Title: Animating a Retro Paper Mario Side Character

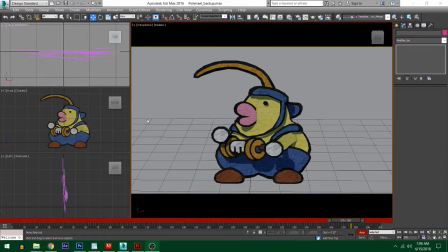Ladies and gentlemen, boys and girls, hi, it's Josh here. Got another little bonus video here for Patreon. As you can see here, if you're a fan of Paper Mario, you might recognize this fella. He's been missing in action for quite some time.
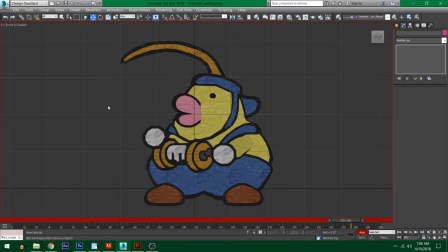This is Fishmill, who is a, I guess not a parody, maybe, I don't know. He's named after Ishmael, who is like a famous fisher or something. I don't know. But this character is in the original Paper Mario, and he does some fishing, and I am currently animating this dude.
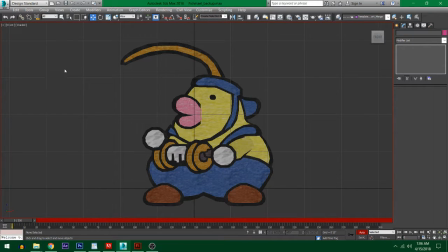This is just his idle animation. And so I thought, you know what the hell? You know what I'm going to do? I'll tell you what I'm going to do. I'm going to make a little bonus video for the Patreon. So here's what I got so far. This is his idle animation. He just kind of sits there, kind of back and forth.
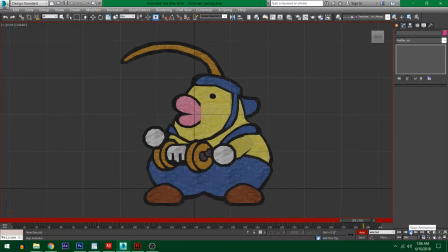But there are some more things we got to do here. So let's do it, shall we? So I got the fishing rod thing. What would you call that? What's the thing that you like? What's the little the reel? That's it, the reel. Jesus. Got that animated. The body's animated. The little footses are animated.
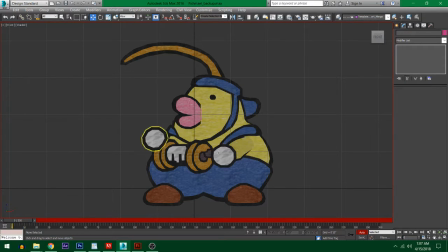We're gonna do the two hands, and then the little angler thing. Let's do the angler thing now. Okay, so set the first key at 0 frames. Now I've got to. Everything needs to end at 40 frames per second. Not 40 frames per second, 40 frame.
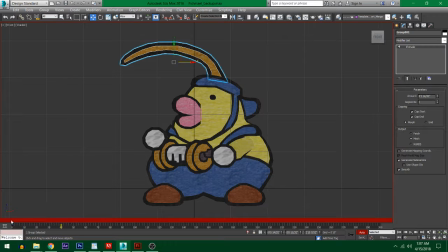The 40th frame is where the animation has to return to the same location, because otherwise everything will get messed up. See, it's all about trying to distribute the weight properly. You'll notice, let's zoom in here.
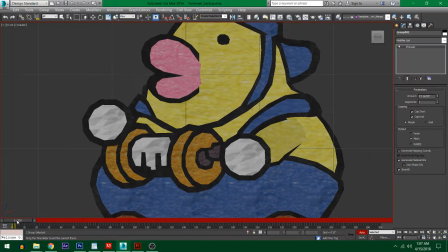You'll notice his little reel is slightly off with the rest of his body. So it's almost like I'm trying to show that it's a little heavy. So when his body moves up, he takes that breath in, it's not moving at the same pace that he is.
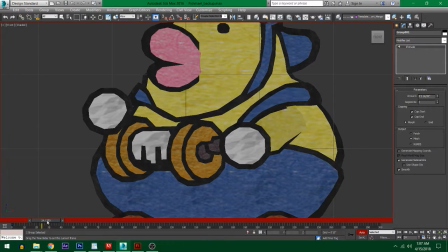And then you got a little bit of this bounce. See a little bit of bounce? See that little bounce? Let me zoom in even more.
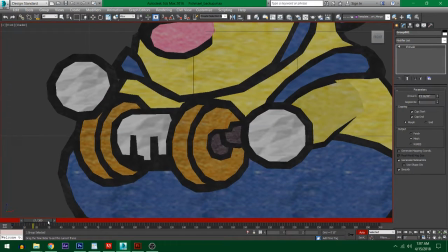I'm going to show you that bounce. So you go in, watch, ready? So the body's done moving upward, but it's got a little bit more.
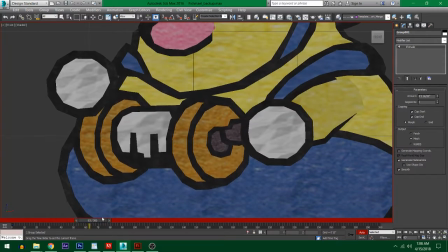A couple more little frames there. Ooh, and that gives you a nice sort of a weight. Sort of like it's almost like boom, bada boom, bada boom.
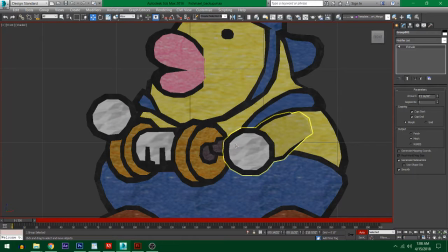So that's a better way to animate it so that it's not the same as his body.
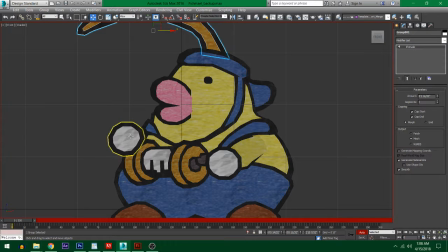It looks nice, okay? Maybe it doesn't. I'll let you be the judge of that.
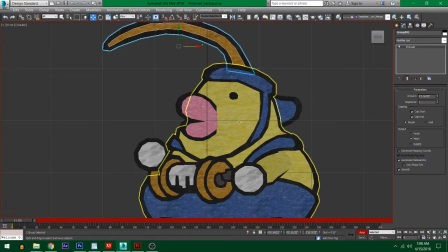I'm noticing his skin needs to be slightly less blurry, maybe.
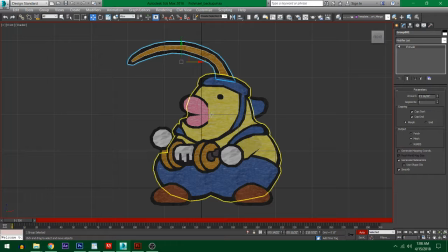I don't know. I need to fix that texture a bit. Okay, let's do the angler thing. Okay, frame 1. So let's see. We go ba ba ba ba da ba ba ba ba. Hold on a second. What does that go to? Okay, he hits this part 16.
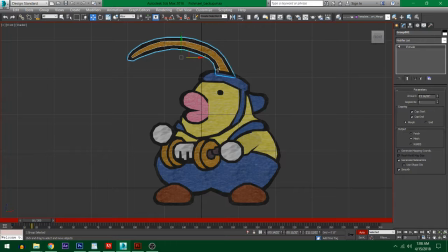All right. So he's going upward. That means this thing it'd be bending downward because of the weight.
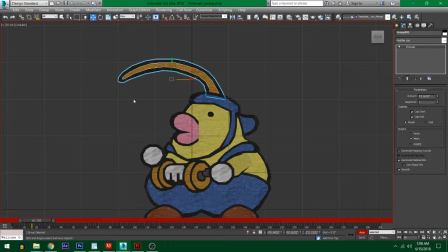You know, if you have a hat, if you have a floppy hat and you like jump up, the bill of the hat's going to go right down. It's going to go downward. So here, I'll show you. So what we're going to do is we're going to rotate this sucker downward.
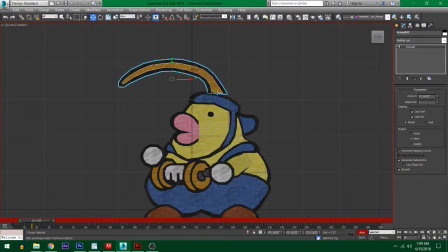Now you'll notice when we're doing that, because this is not properly anchored, the anchor of this should be in here, so that it would twist properly, but we can fix that.
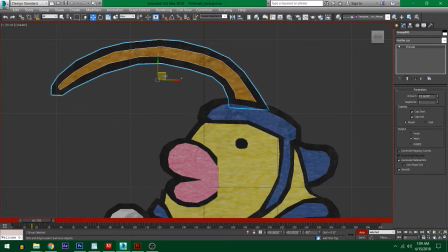So let's do one of these, and then we can obviously check. Let's see. Slide whistle sound effect added in by me. Okay, so there's that, right?
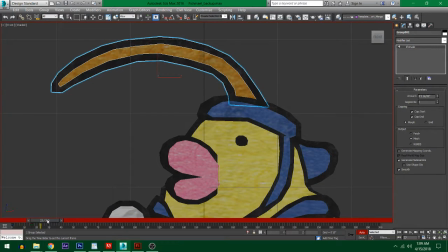Yeah, and then he does still have some more. We got a little bit. See, he goes a little bit more, like to there. And it's just a very small movement. It's to show, see, oh, geez, sweet mama. It's to kind of show, again, weight in the movement. So let's see how that looks. See, it's just like a little oomph. It's a little extra oomph.
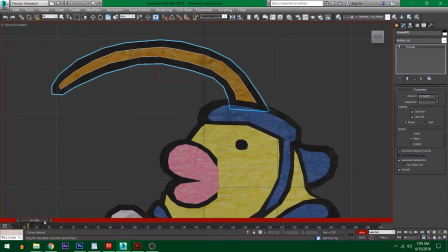See, right in there, just get that little extra slow bit. Okay, and then I've also got some frames. Okay, so we got a frame here. Now, we don't want this to go down the same time he goes down, because that's not going to look right.
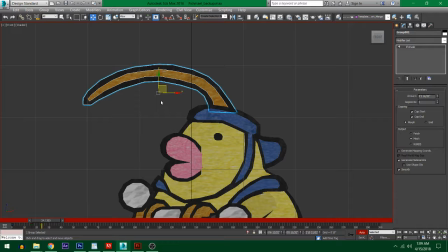Am I recording this? Yes, okay. I'm the most professional person in the world, guys.
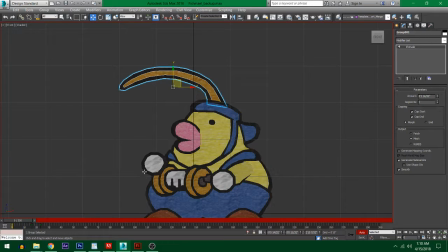I don't know how I feel about that, actually. It might be a little bit more than I want. We can always change that, though.